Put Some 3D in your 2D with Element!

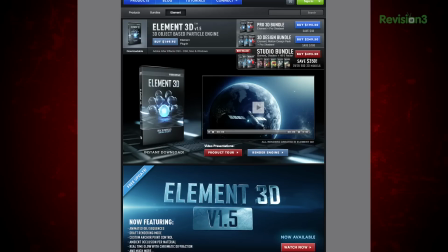(4:07)
But even better than that is the coming 1.5.6 update, which has the ability to create a null for each individual group, and that's built in. What are you new? What are you new? What are you new? So now you can create a null for each object that you have and control it 10 times easier by using nulls,
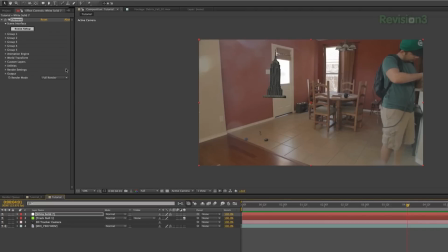(4:22)
which really makes life a lot easier when you're moving stuff around. Now to do this, just go to the group you want to create a null for, then group utilities and create null. This will create a null that will attach to that group, which I will rename and then can use to move my object around.
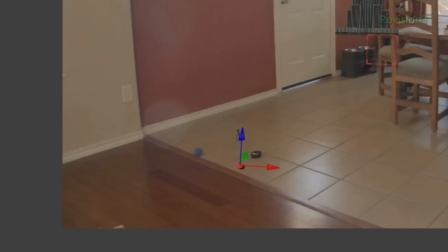(4:38)
And since I have made this null down here, which is right where I want the building to be,
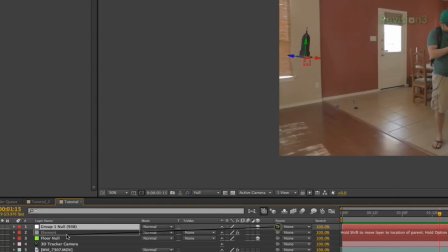(4:41)
I will hold shift and pick whip my element null layer to the floor null, and it will jump right to that location.
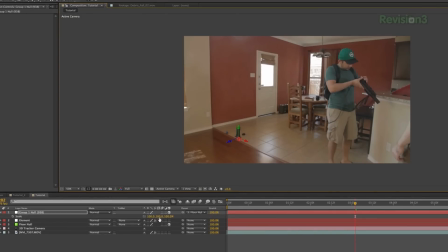(4:47)
Now I use the null controls to position my building correctly and can even scale it using the null controls, which makes it like 10,000 times easier. Seriously, using nulls just makes this process so much, it's like butter smooth. I f***ing love this.
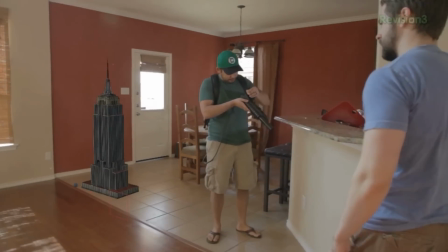(5:05)
But here we have it so far, the building locked to our environment, looking lovely. Now we're gonna take a quick break and we'll get back into this and how we made the building actually look like it fits within the scene and belongingness there,
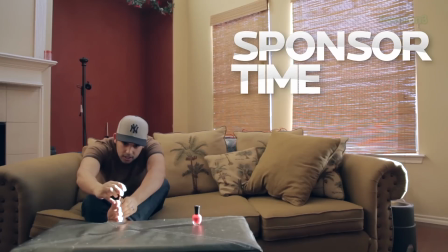(5:17)
belongingness there, belong.
And we go on, we are. Now we're rocking with I Am and Britney.
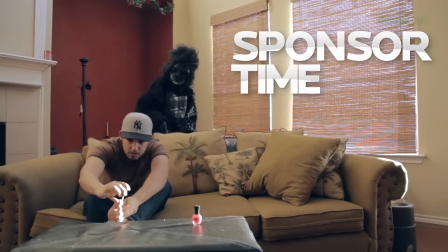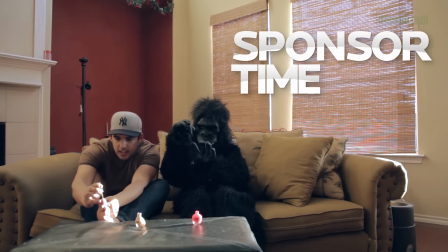(5:34) And scream and shout and let it all out. And we go on, we are. Will I Am rocking with Will I Am and Britney.
So if you're starting a nonprofit organization to stop people from kicking bunnies, now I know what you're saying, Ryan, people kick bunnies? Yes, it's an epidemic and it needs to be stopped. So if you're creating that website to stop this horrible epidemic of fluffy kickery, then first of all, I commend you, that's beautiful and you're a wonderful person. But secondly, you should hook yourself up and get this thing up and going by using domain.com to get your hosting and your domain name, like stopkickingthefluffies.com.
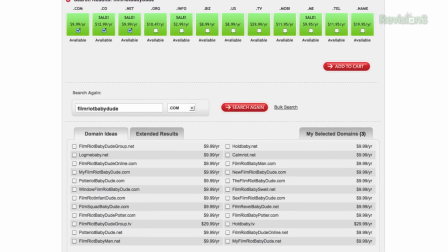(6:13)
For instance, could be the domain name. The domain discovery system is gonna help you pick the best one. Bet you $1,000 that's the one that it tells you to pick because that's a solid name. So to get your awesomely charitable Stop Kicking the Fluffy Bunnies website up and going, use domain.com and the coupon code FilmRiot to save yourself 15% off because this is a non-profit. You gotta save money where you can, you know what I mean? So go to domain.com and let's stop the bunny kicking.
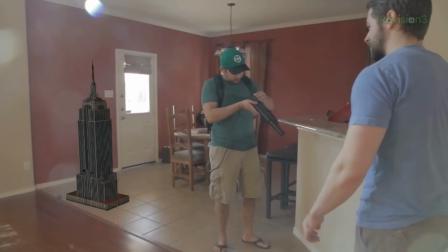(6:41)
Logo. So we got that 3D loving from the oven in the scene and it's all tracked and nice, but it still doesn't look like it actually belongs there.
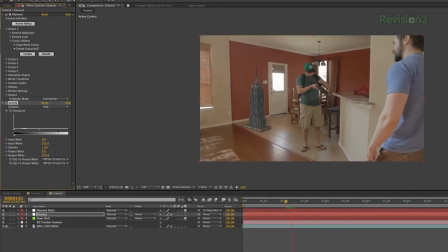(6:48)
So the first thing I'm gonna do is color correct my element layer to match the scene. And then as we move through here, you can see that there's a natural flare that pops up as I get closer to the window.
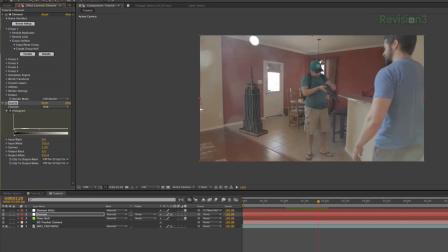(6:56)
This of course brightens the scene a bit, so I'm going to keyframe my levels to match the light change in the room.
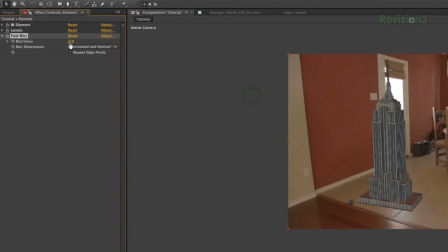(7:02)
Next, I'm gonna add a fast blur and set it to around 1. This is of course gonna depend on the size of your object.
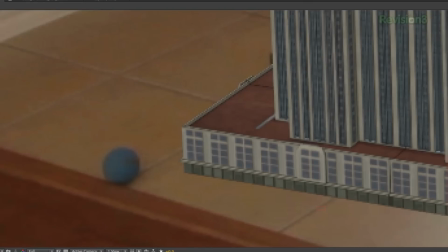(7:08)
Now, why am I doing this? Well, if we zoom in here, you can see that DSLRs are not fully sharp.
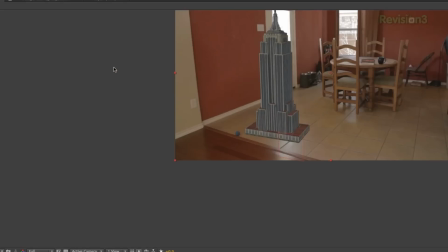(7:13)
So once I add this blur, it makes my very sharp image a little blurred and it matches the background, which is also a little bit blurred.
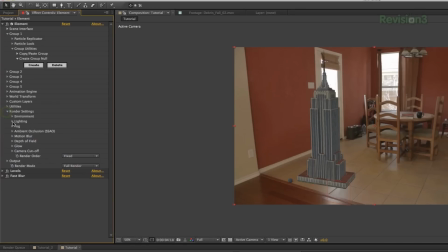(7:21)
What? Next, I'm gonna go into element panels and use the light preset. I found for my scene that 360 works pretty good. Now you're not always gonna use this. Sometimes you're gonna use just comp lights. Sometimes you're gonna use different ones. For me, the 360 was actually pretty solid. Then I'm gonna flip on ambient occlusion and adjust it to the look I want.
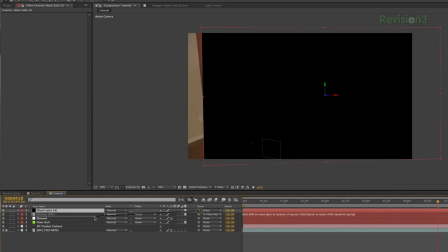(7:38)
Next, I'm gonna create a solid, turn it to 3D, shift, pick, whip to the floor knoll, adjust the rotation,
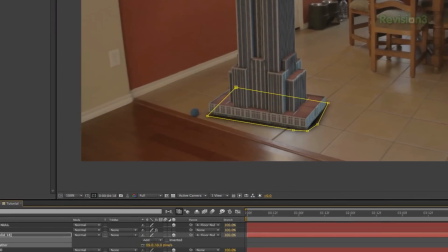(7:44)
mask, feather, and switch to soft light, then drop the opacity just a bit, and bazamby jammy, I got a shadow on the floor. Now there's a bunch of different methods that you can use to create a shadow for an element layer, but in this scene, I found that this method worked best for me. And now my building is starting to look like it belongs there. Perverted. But I have 3 more steps. So first I'm gonna create a light and position it to be a rim light for my building, and to make sure that my light stays focused on my building as I move it around,
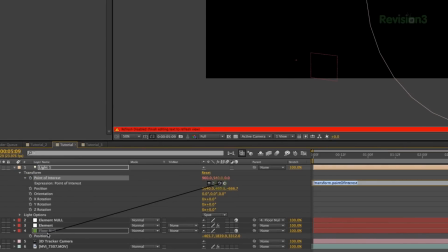(8:11)
I'm gonna alt-click the point of interest on the light, then I'm gonna pick whip that to the position of the element null.